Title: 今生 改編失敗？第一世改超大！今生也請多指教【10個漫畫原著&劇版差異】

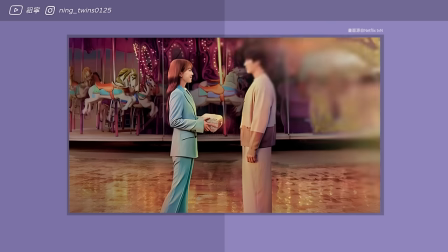0s
大家好 我是佐寧今生也請多指教改編至透明漫畫但影版播出後似乎沒有得到原著粉絲的愛戴佐寧自己是先看過了影版很好奇原版的設定所以就去看了漫畫今天來分享一下我看到的漫影差異聊聊劇組為什麼會想這樣改編並且討論看看他的改編是否成功那我們開始之前也別忘了幫我按下喜歡歡迎留言和我討論訂閱我的頻道我們就開始今天的分享囉
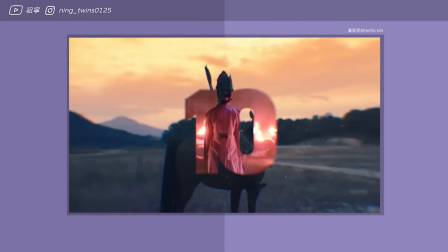31s
今生也請多指教再講說一個轉世了18次的人展開了第19次的人生而這次有他一定要見的人那在原著漫畫中其實琢磨在前世背景設定上比較少
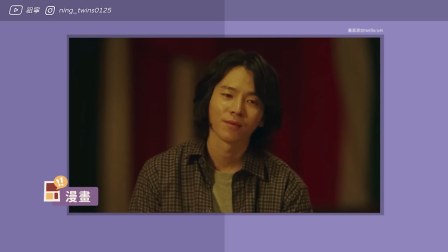43s
只有提到一個愛景的魔術師叔叔其他大都一直是略略的提到
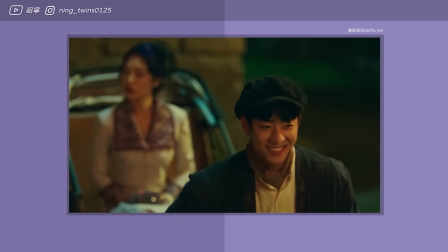48s
劇中增加了不少背景有由蔡宗賢演出的人力車夫復古風看起來特別的浪漫雪地裡的悲惑工人
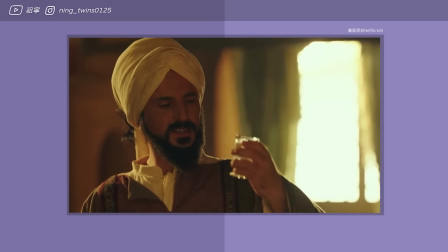57s
戰亂中的母親中国将军阿拉伯治久昌高历时代的采妖男孩波浪民歌舞者
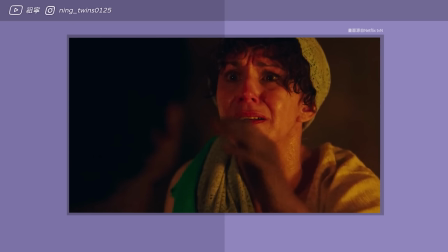64s
这些呢非常明确的身份背景其实我觉得都更加立体的
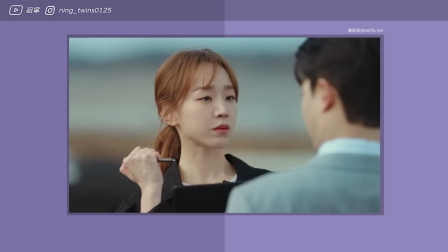69s
志英这个角色可能在影版的观众看来他就是一个被前世爱情迷了眼的恋爱脑
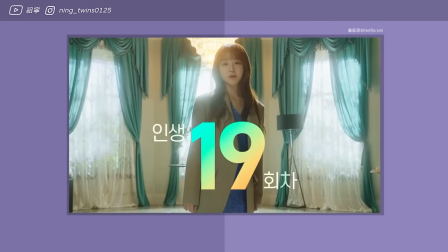77s
但其实这18次的人生转世啊带给他无尽的悲伤
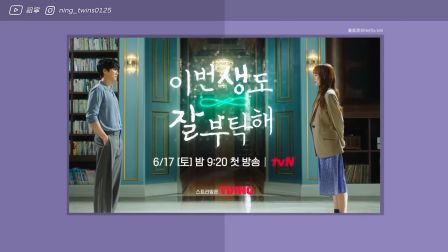81s
离别和痛苦是一个深深世世都在累积创伤的灵魂我觉得比较可惜的是劇主在重现这好几世的人生时没有吐出那种悲伤虽然有拍但都只是一幕幕的扫过
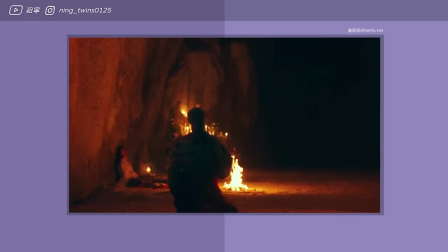95s
可能会比较难让剧版的观众去感受到18世的重量
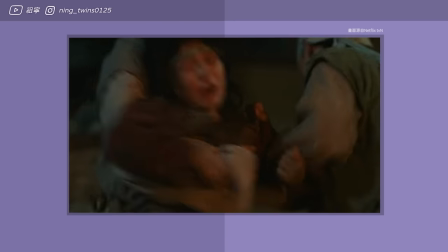99s
与之音而言是多么沉重的意义在漫版中也是因为这份沉重
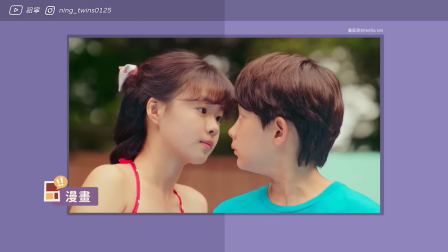104s
才显得瑞夏为何对于看过白白种人的之音来说如此的重要另外一题呢剧版中爱景是和亲叔叔
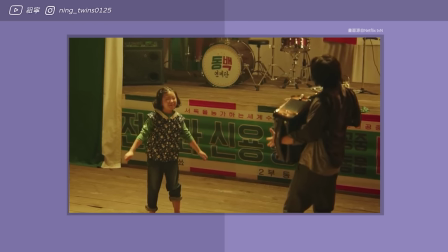112s
相依为名一起经营这马戏团的而漫版中爱景其实是一个孤儿
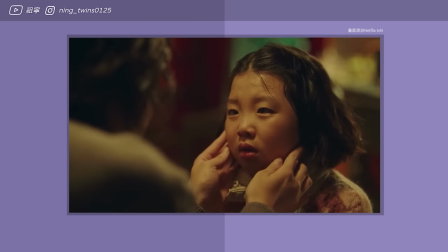117s
而叔叔只是一个魔术师剧中的改编我觉得很有温度让他和爱琴的羁绊也更加深刻
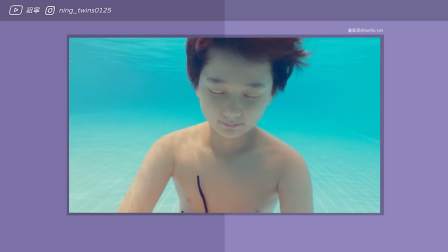127s
剧版中在朱元和瑞夏的回忆中最让人印象深刻的应该就是游泳池的戏
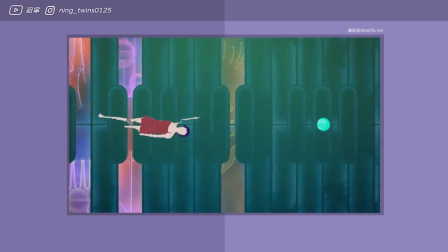133s
这个场景甚至被当成片头动画中的主视觉也是一个我很喜欢的场景不过其实在原作中
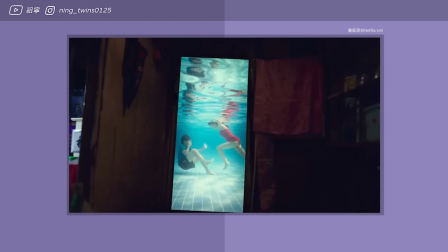140s
从头到尾都没有出现游泳池可以说在泳池的回忆是完全隐瞒原创
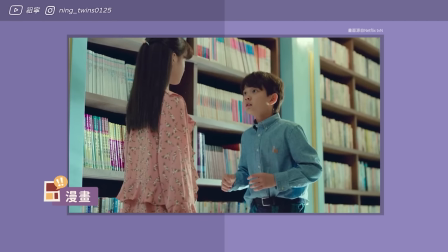146s
在漫版中,朱元和瑞夏的回憶大多集中在書房
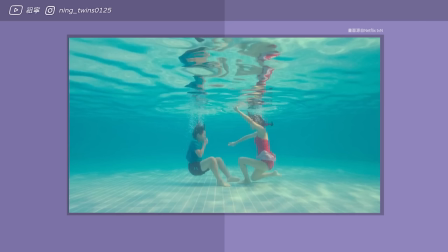150s
而銀版會發現在泳池的戲是每次知音回憶瑞夏的主要回憶場次
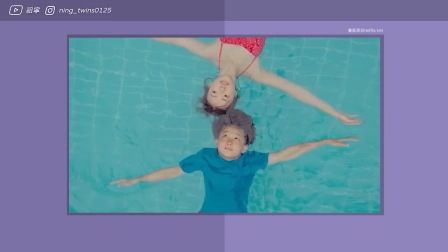156s
而在泳池戲上,會發現很明顯的色調差異薄荷綠的泳池和朱元紅色的泳衣
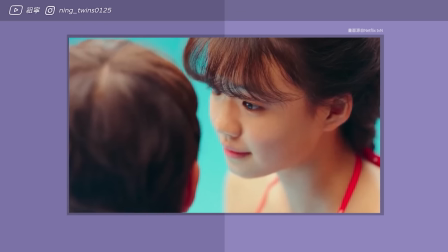163s
高飽和的調色仿佛都在大聲地對觀眾說這對知音而言是一個難以忘懷特別鮮明的回憶導演似乎在每一世都有定調相應的色調而朱元那一世就是这样不合绿与朱红色的搭配
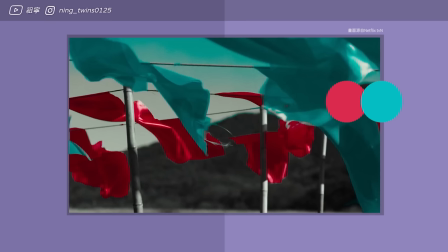178s
然而这个搭设在第八集里知音回忆第一世的画面似乎有些相应
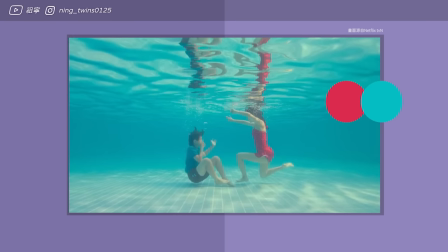183s
应该是在说那一世的相遇和第一世有些关联
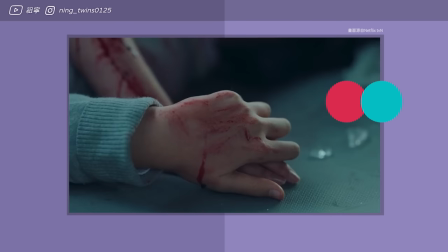187s
只是朱元没有活到应该的岁数那这份姻缘就被知音给延续下去了
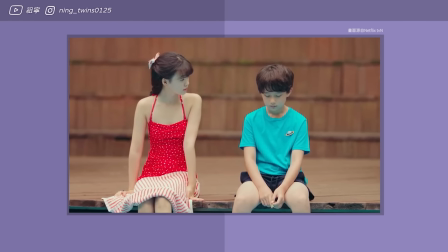192s
从氛围的塑造上我是非常喜欢用之戏的
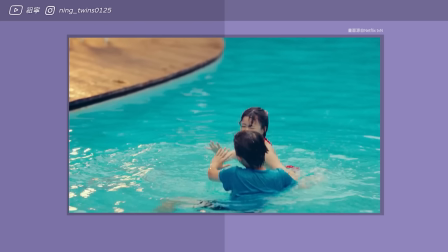197s
导演在拍摄这场戏的时候传达出了童趣、纯真以及夏日独特的活泼朝气
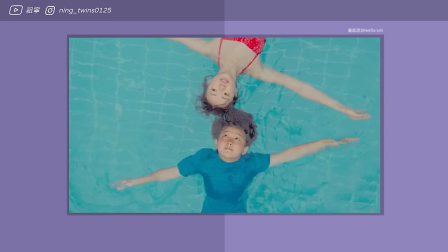204s
于拥有十八世沉重人生的知音而言确实有别于以往在经典电影步入中
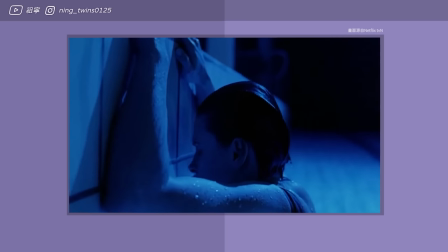210s
女主角只要痛苦的难以活着时她就会去游泳对瑞夏来说似乎也是这样每当她感到痛苦
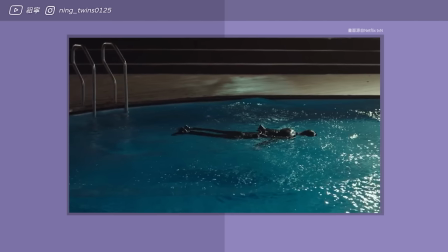218s
她就会整个人扑进水里在水里宣泄她的痛苦然而陪她一起入水的也只有朱元